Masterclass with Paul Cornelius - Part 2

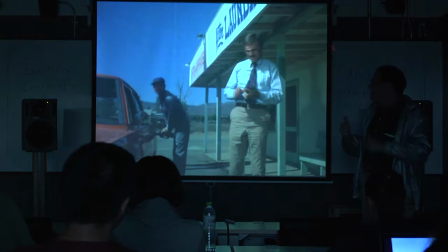2263s
And we're about to see that enacted in the telephone call in just a few minutes.
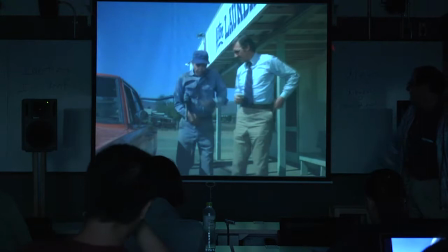2269s
And did you see him walk?
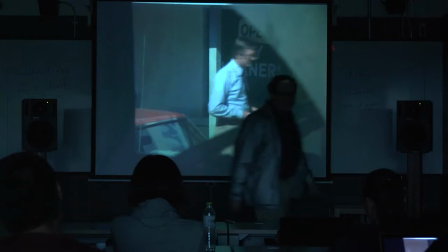2274s
See the guy walk with the gimp? That's Spielberg's illusion to his role by having this guy limp through it.
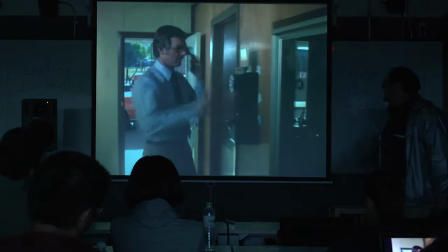2283s
Everybody watching this in 1971 thought of that. Trust me. Now we get this.
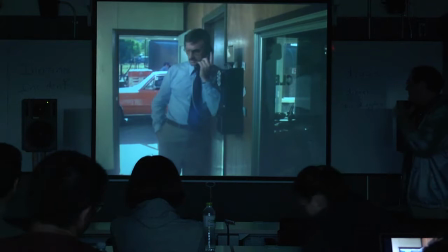2290s
And I love this too.
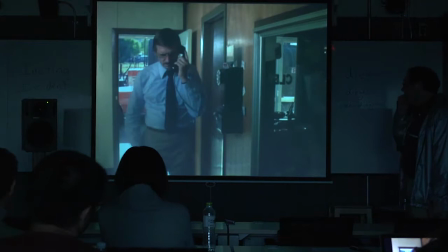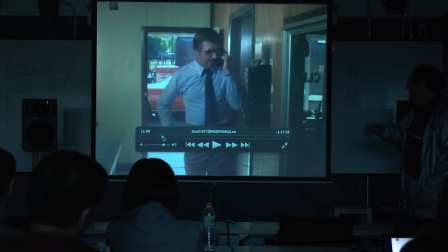2300s
Pause it. Go back. Before he puts his leg on the...
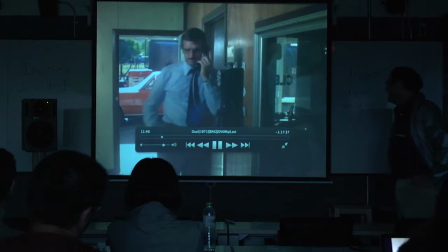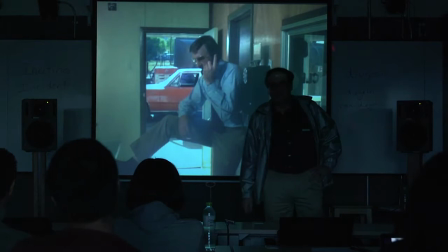2316s
There. Look at that pose. What do you make of the pose?
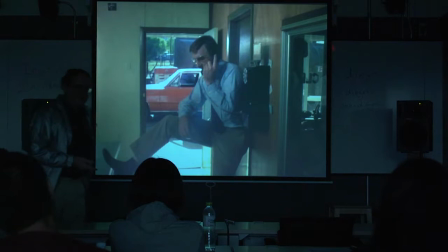2323s
Remember we talked about him being a wimp? Is this a wimpy pose? No.
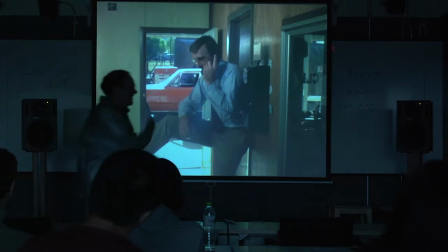2328s
This is what a guy does to try and establish a sense of manly authority. Right? And watch what happens here.
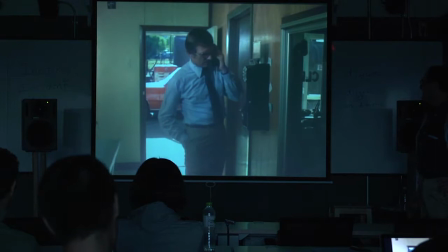2335s
Roll it.
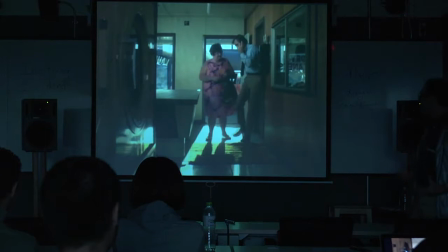2343s
He puts his leg up. The fat lady comes through and has to push it right back down again.
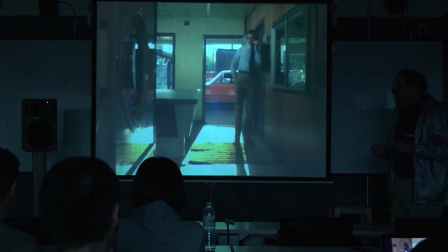2348s
And watch him crumble. Literally his body posture and everything else in the performance. he leans against the wall
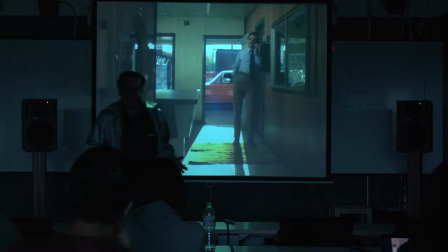2357s
he looks for support and then we get the whole story of his back life and pause it what's his relationship with his wife
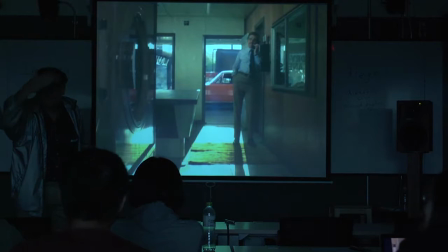2368s
what what's his relationship to his wife what is their life like together
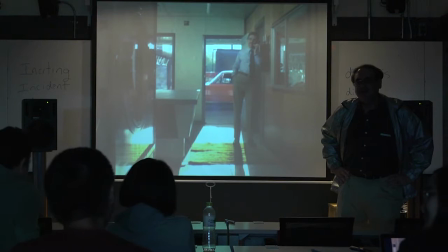2384s
I can't see people it's alright I'll turn it on What's their life like together?
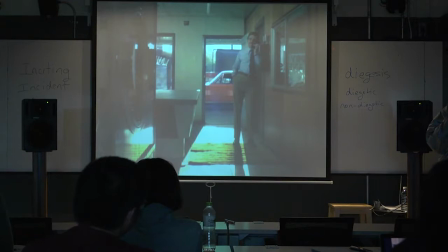2400s
Well, a lot of, though, you can see by his body language. Look at his body language. He's trying, what he is, he's reporting in to his wife. And the odd thing is, she doesn't care.
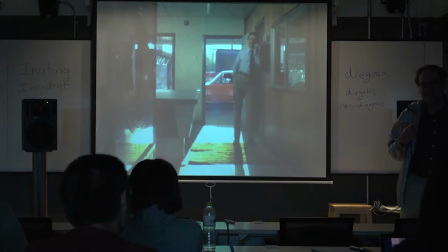2421s
What are you calling me for? Well, I just wanted to call you, dear. And that's the way he says it, too.
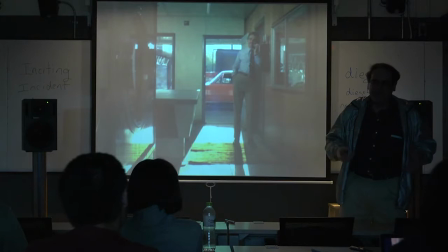2426s
He has this whine in his voice. the performance is just absolutely excellent at revealing the back story here with
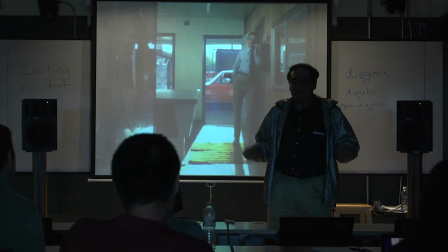2435s
the ultimate amount of efficiency we don't spend a whole lot of time having somebody tell us that David Mann is a wimp we see it we see it in
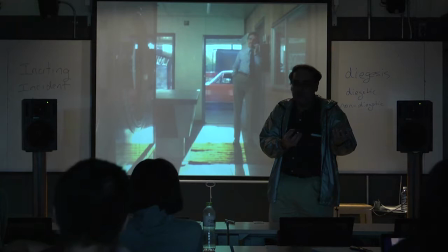2449s
the foreshadowing with the radio show we see it with the foreshadowing
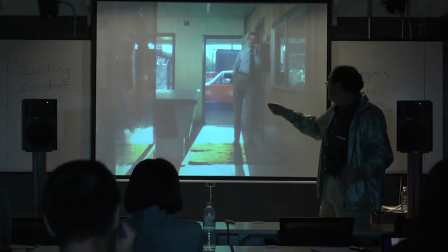2454s
just a few minutes ago with who's the boss of the house and then we see what their life is like right here.
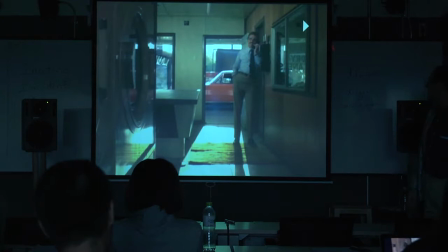2460s
Okay, run it for a little bit further.
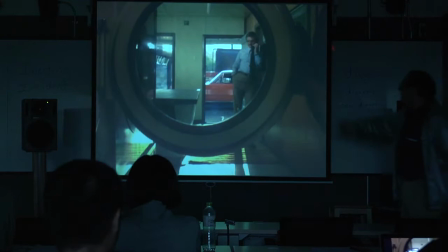2464s
Maybe turn it up. And by the way, here we have a lens.
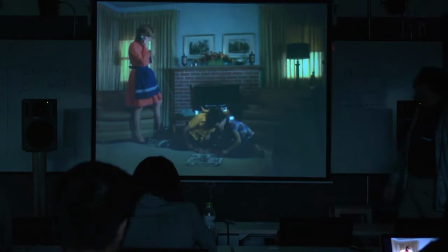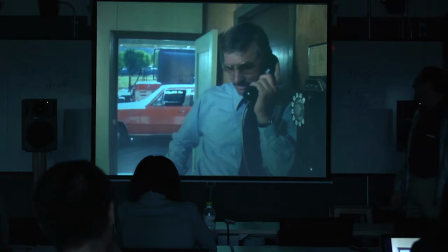2475s When I left the house this morning he was asleep, so I just wanted to probably tell you that I'm sorry about last night. Oh, I really don't want to talk about it. Well, don't you think maybe we ought to?
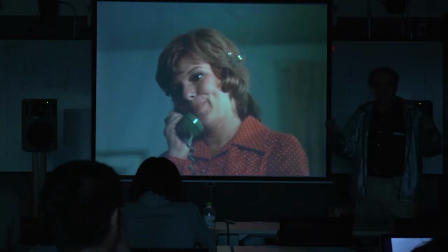2492s No, because if we talk about it, we'll just get into a fight. You wouldn't want that, would you?
Stop it. There we go. You're not a guy who stands up for himself. You won't fight for me at the party. You're a wimp. And this is where we're starting in this story. This is where we're starting with David Mann.